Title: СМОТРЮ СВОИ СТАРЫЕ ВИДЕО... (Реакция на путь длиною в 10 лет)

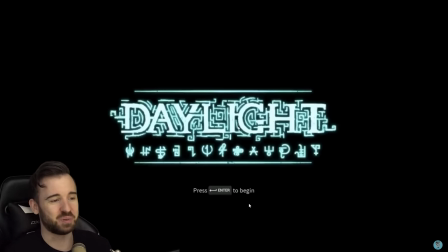Но так как Eugene Sagas для меня было больше привычно, так как я еще и до летсплея Все вот мои другие каналы, которые существовали со скетчами, там везде я был как Юджин Сагас, поэтому это было для меня органично.
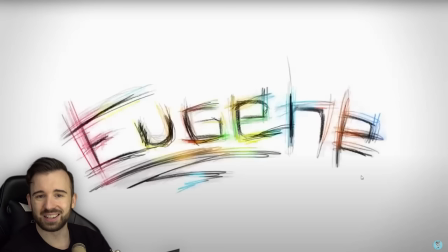В общем, я потом попросил знакомую, которая была дизайнером, что-то наковырять вот такое, чтобы было штриховано. И она придумала вот такой вот вариант с различными цветами, штрихованное. Я подумал, что неплохо, в принципе, такое ощущение, как будто это псих,
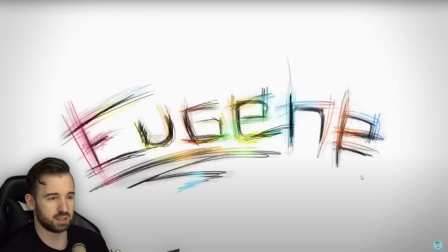который разрисовывает бумагу, И при этом разукрашивают ее в разные цвета, что такое псих, с очень яркими мыслями внутри. Как будто бы похоже на меня. Ну и так как я все равно хотел каким-то образом отразить свою любовь к фильму «Зловещие мертвецы», я просто встал в конце «Груви».
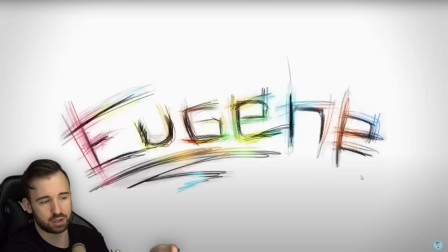И типа, кто-то говорит «Груви» после того, как написал вот эту фразу Юджин, что типа, круто получилось, «Груви». Очень круто. Ну вот такая история заставки. Теперь давайте к самому видосу придем.
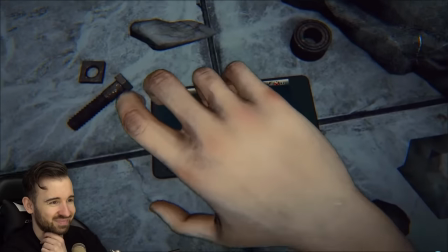Посмотрим. Так, сразу начинается... Блядь. Я помню, как я был очень впечатлительным тогда.
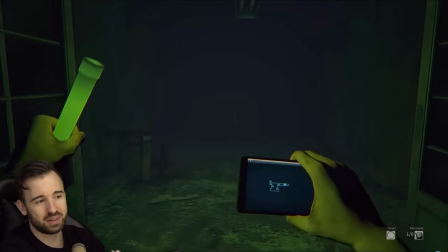Да, в принципе, наверное, таким и остался. Когда играю в Хорроры, я реально начинаю проникаться игрой и сильно пугаться.
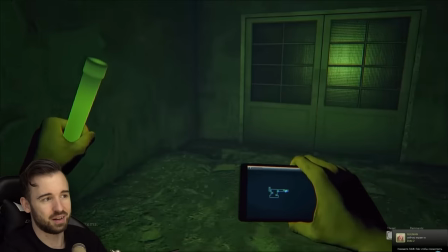И так как я не записывал свое лицо, я реально у себя в комнате сделал все супер, чтобы было темно.
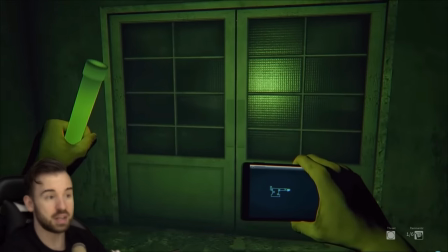Только я и монитор. И было дико жутко, на самом деле. Я даже помню, я снимал не с монитора компьютерного, у меня был телек.
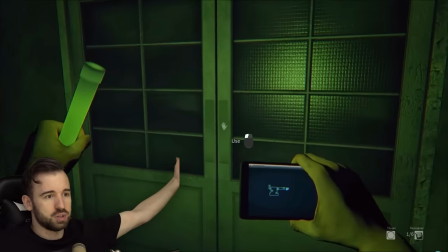Я к нему комп подключил. И он вот такой вот здоровый был. Я так записывал летсплеи.
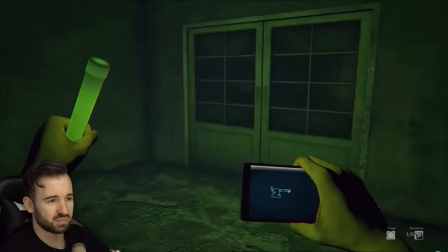Возможно, вы слышите в микрофоне вот эти всякие щелчки, шумы.
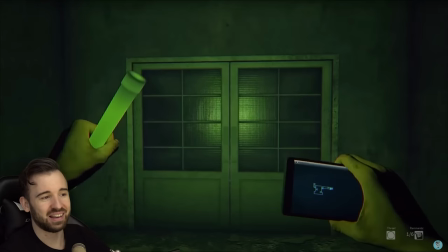Простите, у меня нет возможности...
Хватите прикол, я записываю... Блин, где этот микрофон у меня? Я этот же первый свой видос записывал вот на этот микрофон. Shure PG58. Этим микрофоном я пользовался вплоть до конца 2023 года. Он почти 10 лет у меня отработал. Сейчас мне на день рождения подарили вот этот микрофон, о котором я, на самом деле, очень давно мечтал. Это микрофон Blue. Blue. Прекрасный Bluebird, который я обожаю. И поэтому пришлось вот этот старый микрофончик, который, на самом деле, до сих пор выдает неплохое качество. Пришлось его как сувенир оставить у себя. И мне все непонятно, каким образом.
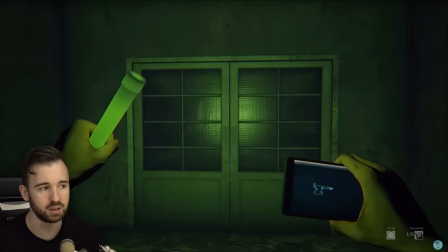Используя один и тот же микрофон, у меня в разные эпохи, в разные времена разное звучание голоса.
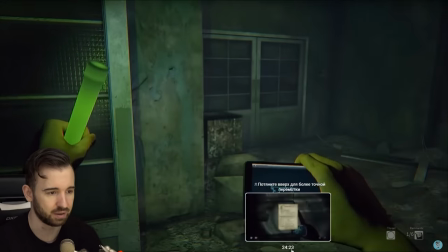Непонятно. Ладно, дайте найдем что-нибудь стрёмненькое. Так, так, так, так, что тут будет страшно сейчас? О!
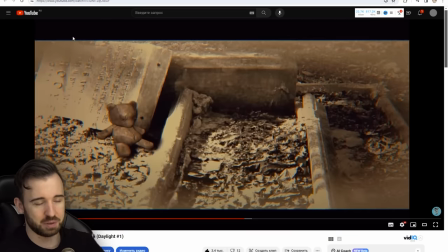Ой, блять! Ладно, в общем, в этом видео ничего интересного особо не произошло. Вот такой был мой первый, первый летсплей. Ну, теперь мы переходим к самому первому видео с лицом. И это третье видео на моем канале.
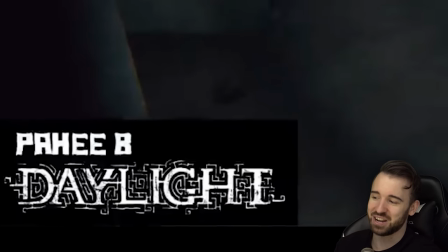Давайте посмотрим первое видео с лицом. О, смотрите, видите? Ранее в Дейлайт. Еще тогда у меня были эти задатки.
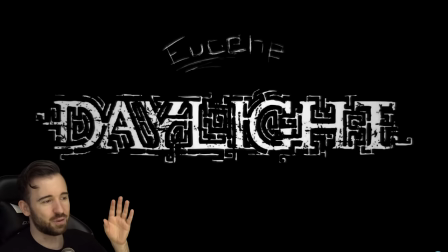Как бы сериально все делать. И даже заставку сделал Юджин Дейлайт.
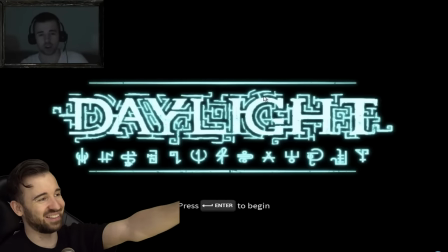Вот он я.
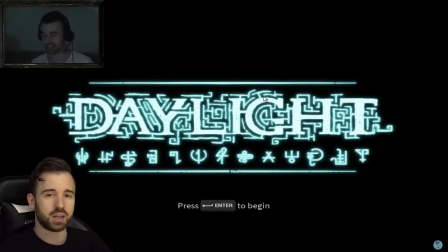Ребят, честно скажу, я не хотел ее включать.
Но я рад, что я в итоге на ранних самых стадиях решил снимать себя с лицом. Потому что мне никогда не нравились каналы, когда человека не видно, кто он, что он.
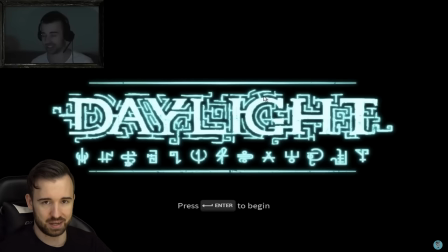Потому что всегда, если канал в итоге выстреливает, есть желание показать себя. И это показать себя может выйти боком. И я уже видел такие примеры. И вы наверняка их тоже знаете.
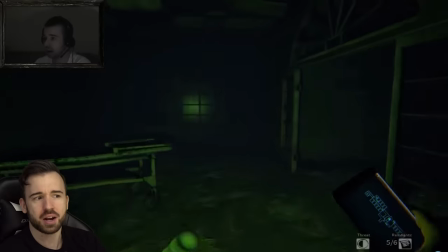Блин, я помню, мне так страшно было. Эта игра реально жуткая была. Двигаемся дальше. 15 июля. Первый влог. Мой первый влог, представляете?
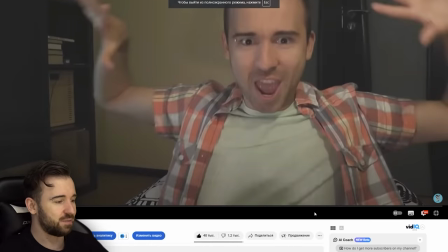И, кстати, получается, так как это видео как раз-таки в общем доступе.
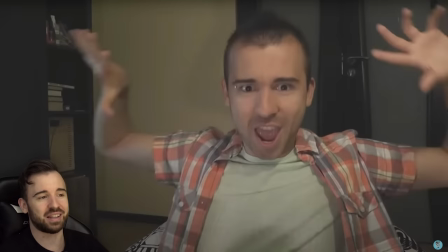Для всех сейчас, кто зайдет на канал, посмотрит, это будет самым первым видосом на канале.
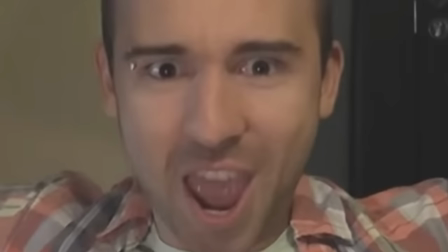То есть создастся иллюзия, что это первое видео, которое я когда-либо сделал. Но это не так. Вот такой вот я был, когда записывал влог из Хорватии.
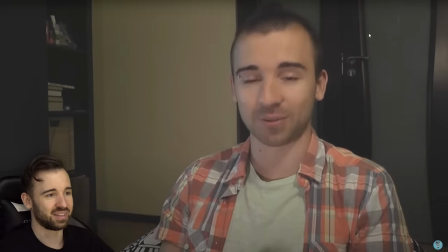Я наконец-таки вернулся из отпуска обратно в Москву.
Вы смотрите на эти глаза. Блестящие, стеклянные. Я очень переживал, когда записывал этот влог.